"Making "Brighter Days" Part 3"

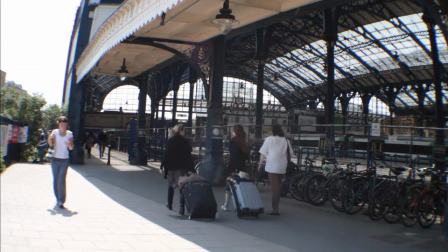0s
Next shot, same problem.
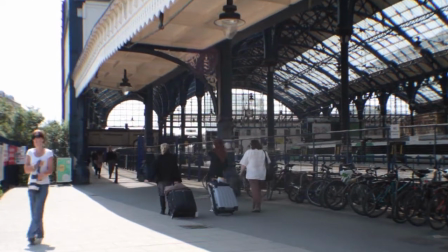2s
After warping the thing I didn't like that this woman is too close to us and leaves the frame on the left so I put her a little bit in the past.
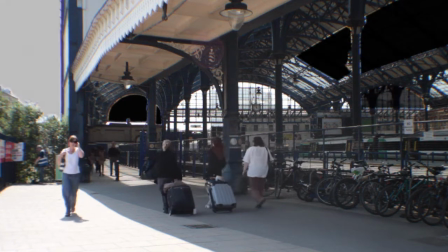10s
Now we should delete the parts where I don't want to see white. Then we had two pictures of sky because the picture I had for this shot
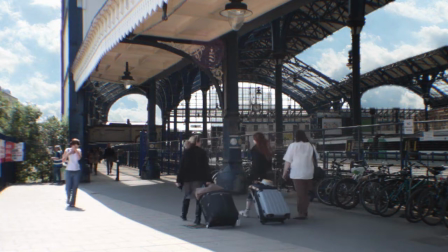18s
was too small in size and I just didn't like the way it looked with one image.
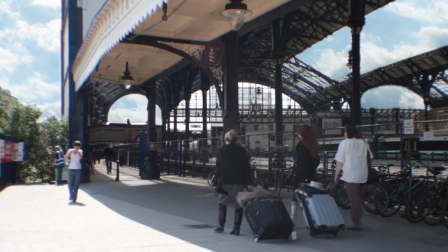24s
They move quite believable but the only thing that is not believable is the absence of windows, putting them back where they belong.
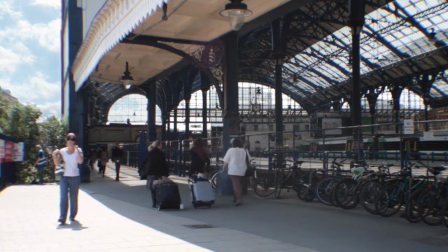32s
Then I extract the whiteness I have in one window, so that you can see the sky behind it, then another, and that's it.
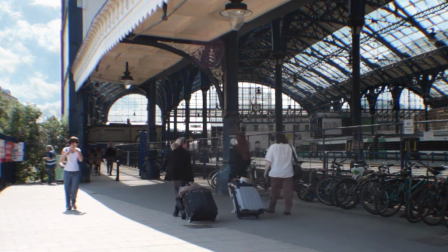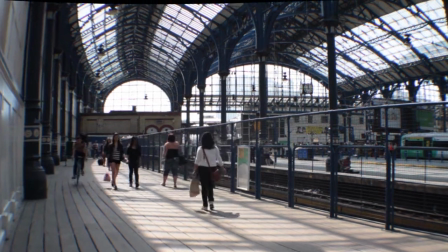44s
Again, this is not what architecture looks like at all. I actually like what happens in front of a camera, so the only thing left is to add the sky.
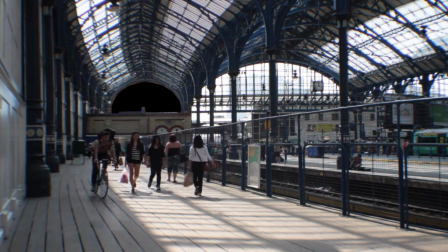53s
We mask the windows, put them back in another layer. I already put the sky behind, so after extracting the whiteness you can see it.
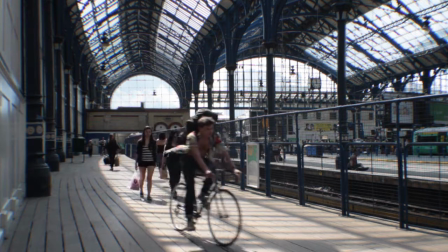61s
If there was nothing behind, that's what you would see.
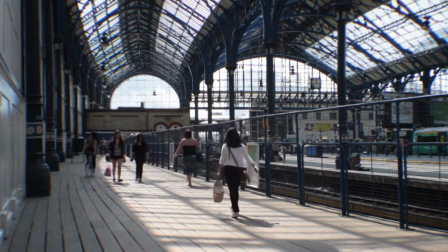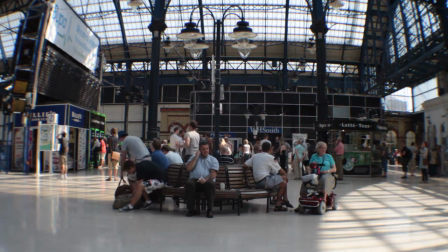70s
In this shot there's a little blue you can see behind the window so that's fine. I just have to warp it. Although I like that the guys on the left are going to pick a train, I don't really like that the lady on the right looks at us at some point.
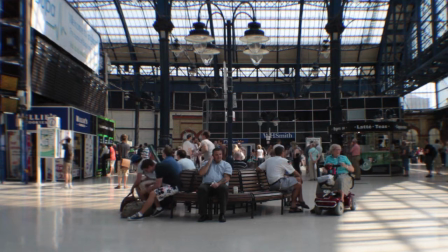85s
Just sit there and chat and I'll put some more action in the right part of the frame. Yep, the station looks quite alive now.
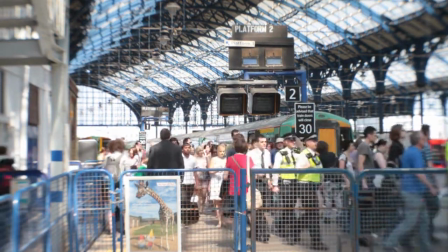98s
But it's not like I did everything similar in every shot. These five takes just needed some warping but again, these five were not used in the film.
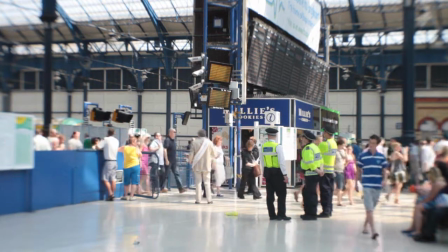107s
So again, maybe I should have worked on them more so they could be included, I don't know.
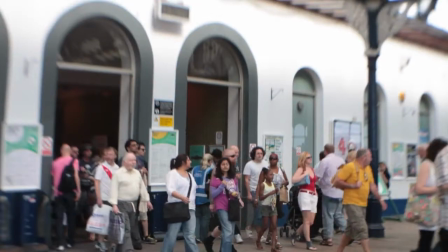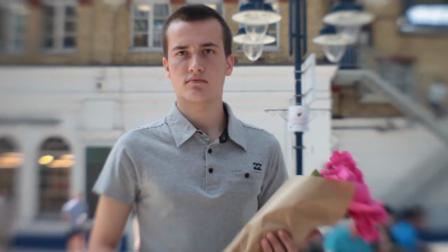120s
Okay, now this take where Roman looks for Kate,
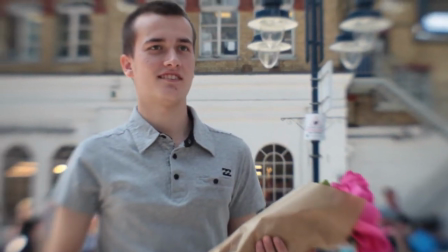123s
finds her and waves at the space behind the camera where she supposedly is, needed another kind of adjustment.
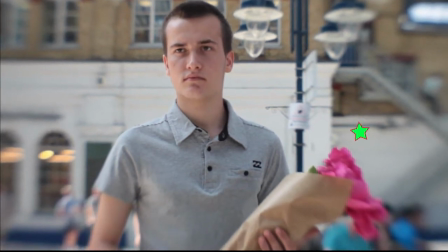131s
It's quite shaky, this star can maybe show better how shaky this footage is.
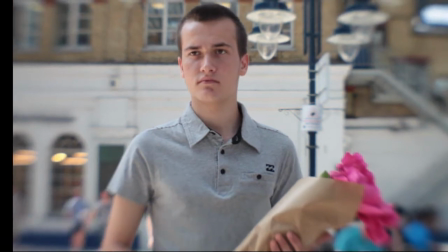137s
So I stabilize it and something weird happens.
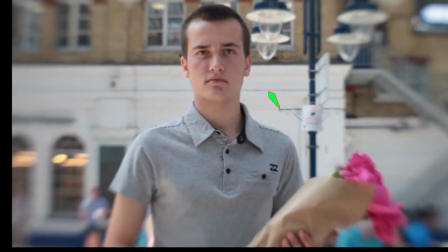144s
I needed three points in the background which the stabilizing software could use as tracker points,
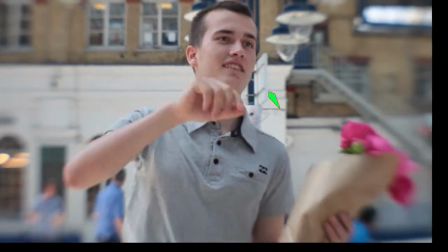150s
because Roman moves and blocks the first one and then the second one gets too blurred to be used as a tracker and I have to use another one.
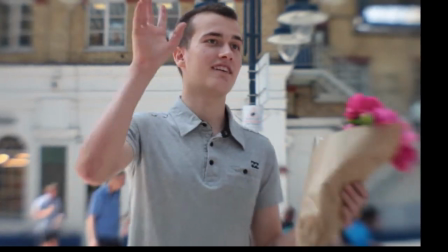158s
When I did stabilization for this shot I didn't know how to get around the problem of the image jumping around so I positioned it manually,
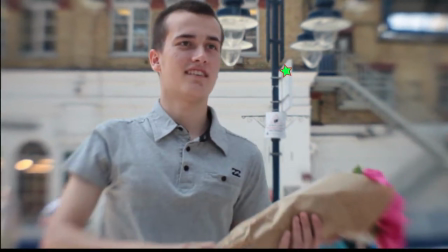166s
moving the image back into frame when it starts to exit it. Now we just have to scale it into the frame and that's it.
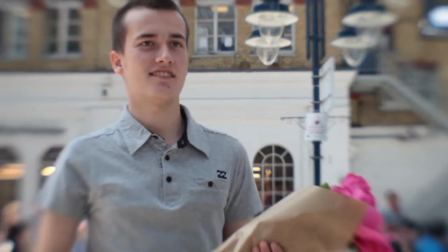174s
By the way, I filmed everything in full HD but the final film is in a smaller size so
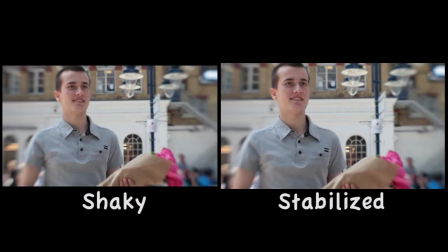180s
I could position and scale the images down however I wanted the composition to be,
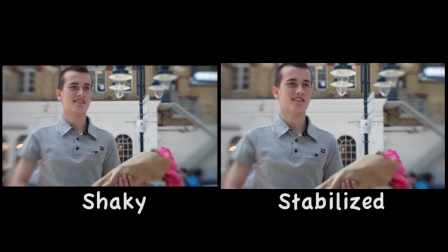185s
which gives flexibility in the editing process but you lose the quality of Full HD.
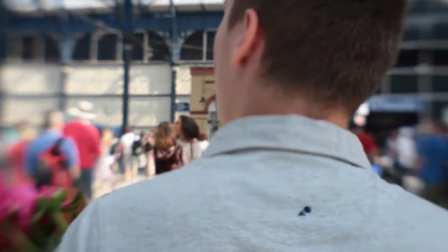190s
This sequence was a real pain to stabilize because it's quite shaky and Roman sometimes fills most of the space in the frame.
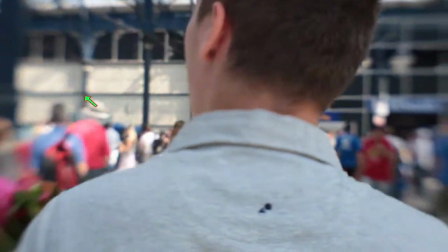197s
I found five points which could be used for stabilization. Now that's what the stabilized footage looks like.
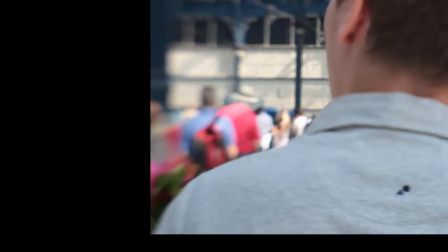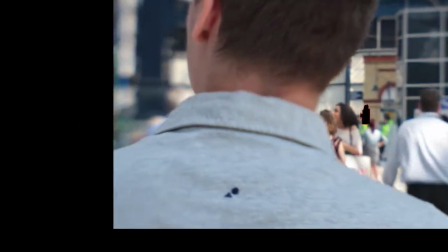210s
You create a virtual camera which follows the footage so basically you now have an unstabilized video again.
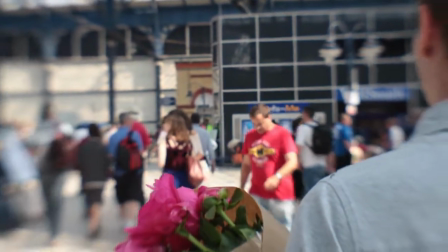218s
Then you have to write an expression or a script for the camera which keeps the video in the frame and stabilizes it as much as you want.
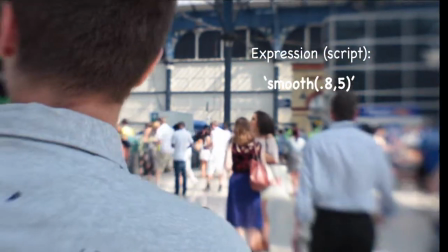228s
Here you can see what happens when I change the first value of the expression. The bigger the number the more black you see on the edges.
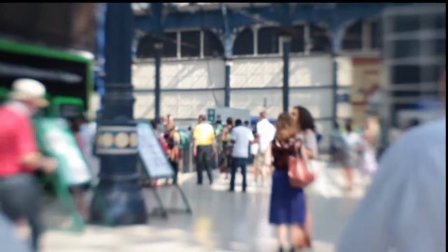236s
So now it's just a matter of scaling the video up.